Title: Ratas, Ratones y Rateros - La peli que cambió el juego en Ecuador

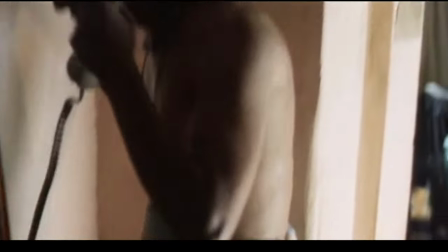¿Qué pasa peña?
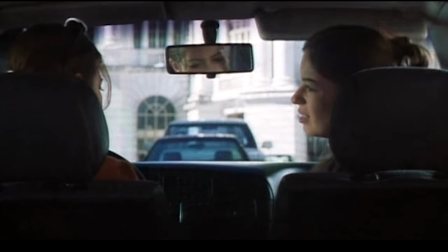Vamos a seguir profundizando en el nuevo cine latinoamericano y hoy es turno de viajar a Ecuador para presentaros la película que cambió las normas del juego en ese país. Toca hablar de ratas, ratones y rateros.
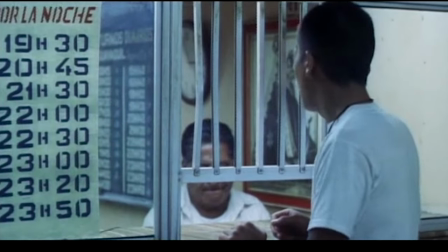Como carta de presentación os puedo comentar que antes de este film en Ecuador se hacía una peli cada tres años.
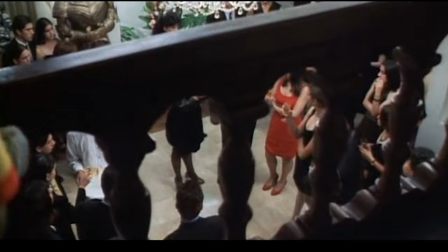Después de ella se hacía una media de cinco. Que podréis decir, bueno, tampoco es demasiado, pero si lo pensáis ha multiplicado por 15 de su producción en los últimos años. Mmm... ¿Cuál fue el secreto de su éxito? Es una pregunta difícil para la que no tiene respuesta ni el director.
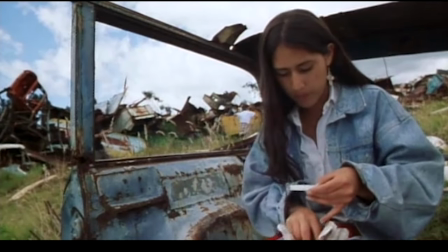Yo personalmente pienso que fue capaz de hacer un cine con el que la gente se sentía identificado.
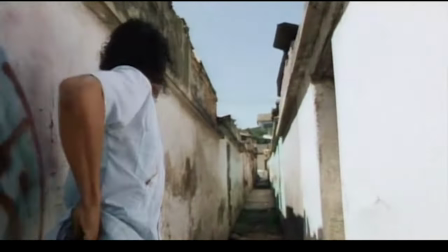La historia respira realidad, los personajes son muy humanos y se grabó sin concesiones, sin maquillar la realidad de la calle.
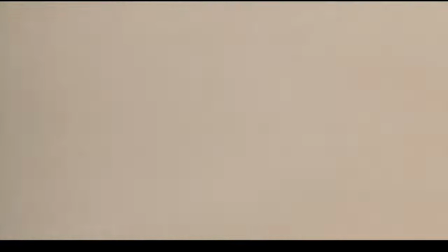Pero esperad, antes de continuar hablando de su repercusión, conozcamos de qué va. Rata, ratones y rateros va de guardias, políticos y banqueros.
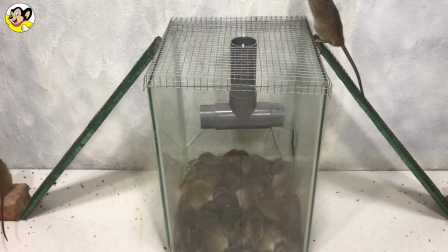No, no, no, en serio. Aunque ese título les vendría como anillo al dedo, no va sobre ellos.
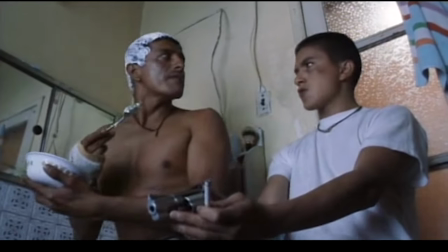Realmente nos presenta la historia de dos primos que durante unos días entrarán en una espiral de violencia.
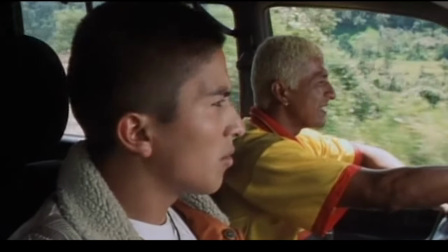Su objetivo es conseguir dinero fácil y poco a poco sus métodos delictivos los va metiendo en problemas.
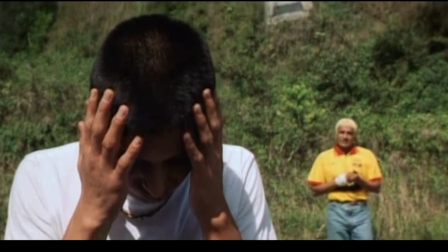Por un lado tenemos a Salvador, un chico de 17 años de edad,
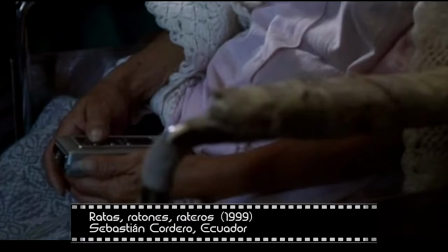natural de Quito, que vive con su padre y con su abuela enferma en una casa donde se ve que no hay demasiados recursos.
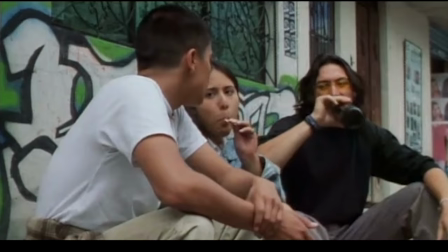Como en ese hogar no entra demasiado dinero, se dedica al pillaje y a la pequeña estafa.
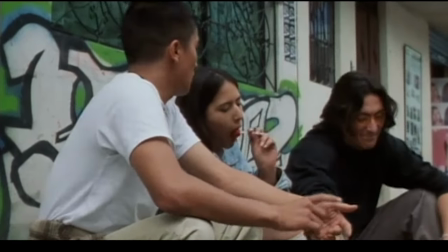Respecto a esto, es bastante paradigmática la escena en la que presentan a este personaje.
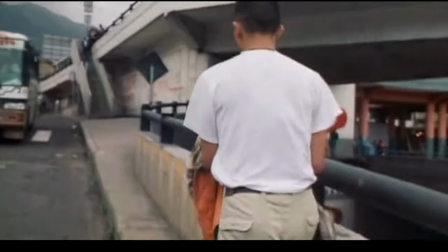Mirad, en los primeros minutos vemos a Salvador con un amigo mientras unos coches esperan a que se encienda la luz del semáforo.
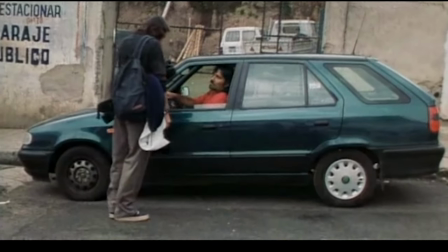El amigo se acerca a un conductor y le advierte de que le falta el tabacubos de una rueda.
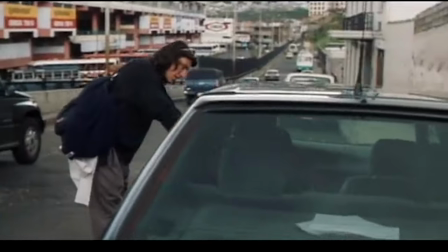Además, le comenta que está de suerte porque él tiene un repuesto a mano.
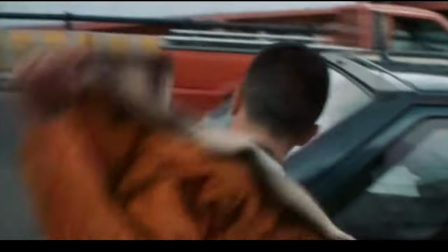Mientras se da esta escena, Salvador está robando la pieza de otra rueda de ese mismo carro En medio minuto ya lo tiene para ofrecérsela,
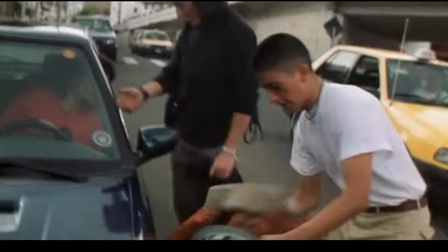así que se la instala en la parte de adelante Y el ingenuo conductor paga Como podéis ver,
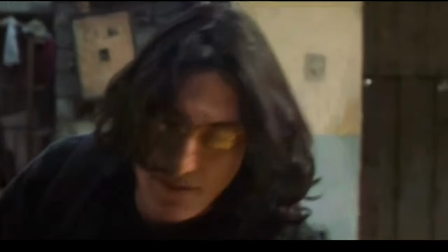se trata más de una estafa Es una situación donde la violencia brilla por su ausencia Y nos presenta a este personaje como un ladrón menor Alguien conflictivo,
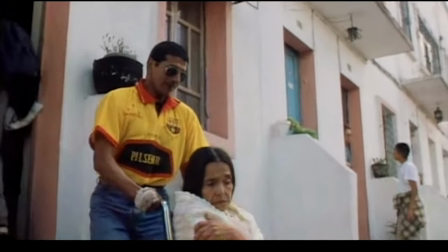pero no demasiado peligroso Un buen día, bueno, mejor dicho, un mal día llega su primo a casa Que por cierto,
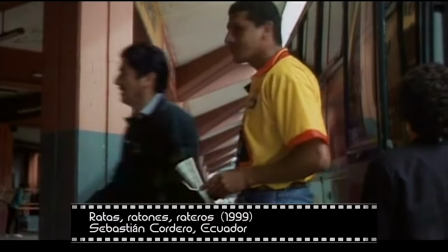se llama Ángel Este ha llegado a Quito huyendo de algo muy turbio que hizo en Guayaquil, su ciudad de procedencia,
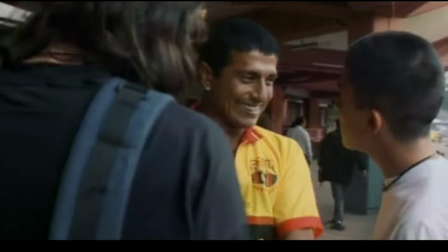así que busca en su primo la seguridad que ofrece la familia. Él quiere que le dejen un lugar donde esconderse hasta que pase la tormenta.
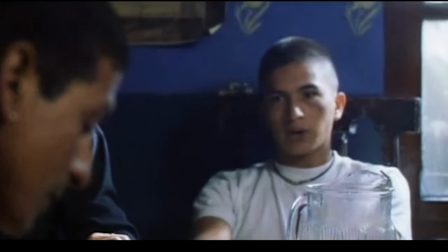Además, Ángel es un liante y rápidamente engatusará a Salvador con falsas promesas de una vida mejor.
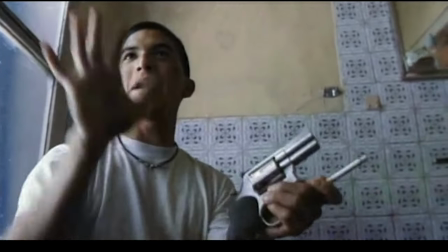A este último la propuesta le agrada. Además, la situación en casa no es buena, por lo que entiende esto como una oportunidad.
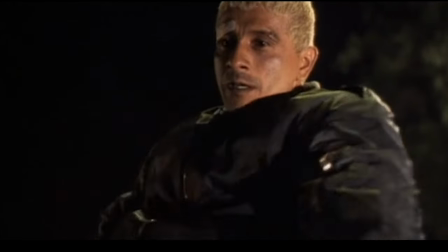A partir de ese momento se inicia una historia plagada de delincuencia,
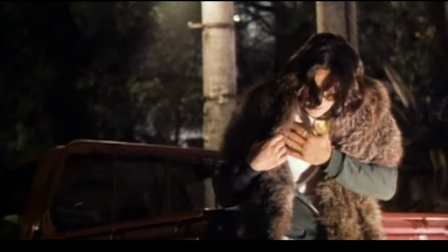violencia y corrupción. que no es otra cosa que un retrato sincero y muy crudo de la situación socioeconómica de miles de jóvenes en Ecuador.
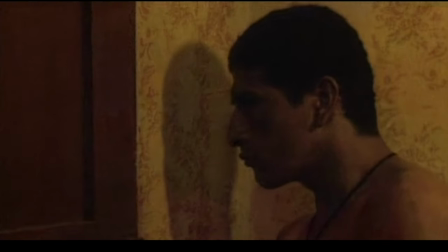Vale, y hasta aquí la sinopsis, no cuento más que si no la estropeo, y creo que con esto los que la conocen habrán refrescado la memoria,
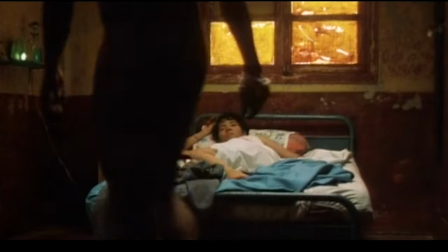y para los que no, espero haber llamado la atención y así la ven.
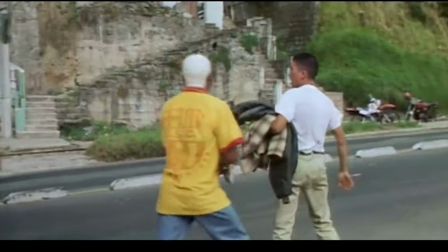Bueno, metiéndonos más de lleno en este metraje, hubo algo que me llamó mucho la atención, y es que los dos personajes son muy diferentes.
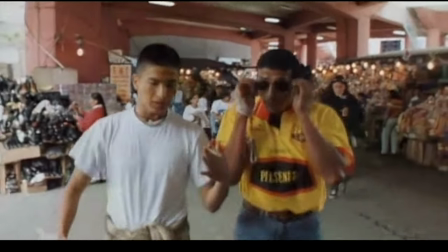Y escuchad, que aquí me gustaría hacer un paréntesis porque creo que una de las claves de la película fue que supo captar las particularidades regionales de Ecuador.
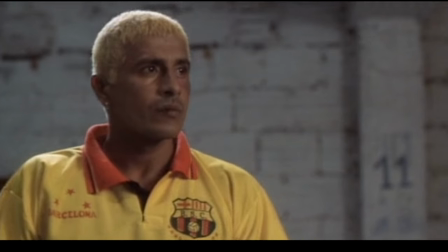Atentos. Detengámonos un momento en los dos protagonistas. Mismamente empecemos por Ángel.
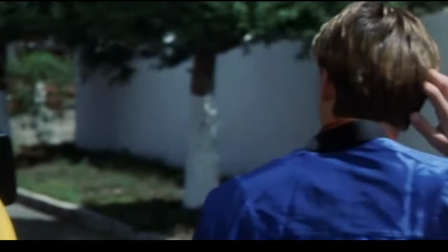A simple vista, lo que más me llama la atención fue su camiseta de fútbol. ¿Por qué será? Y creo que en ella hay un montón de claves para conocerlo mejor con un solo vistazo.
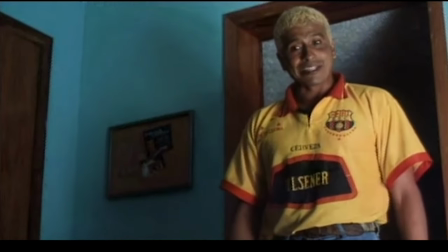Primero, la camiseta de fútbol que lleva es la del Barcelona de Guayaquil, así que sin palabras nos lo localiza territorialmente.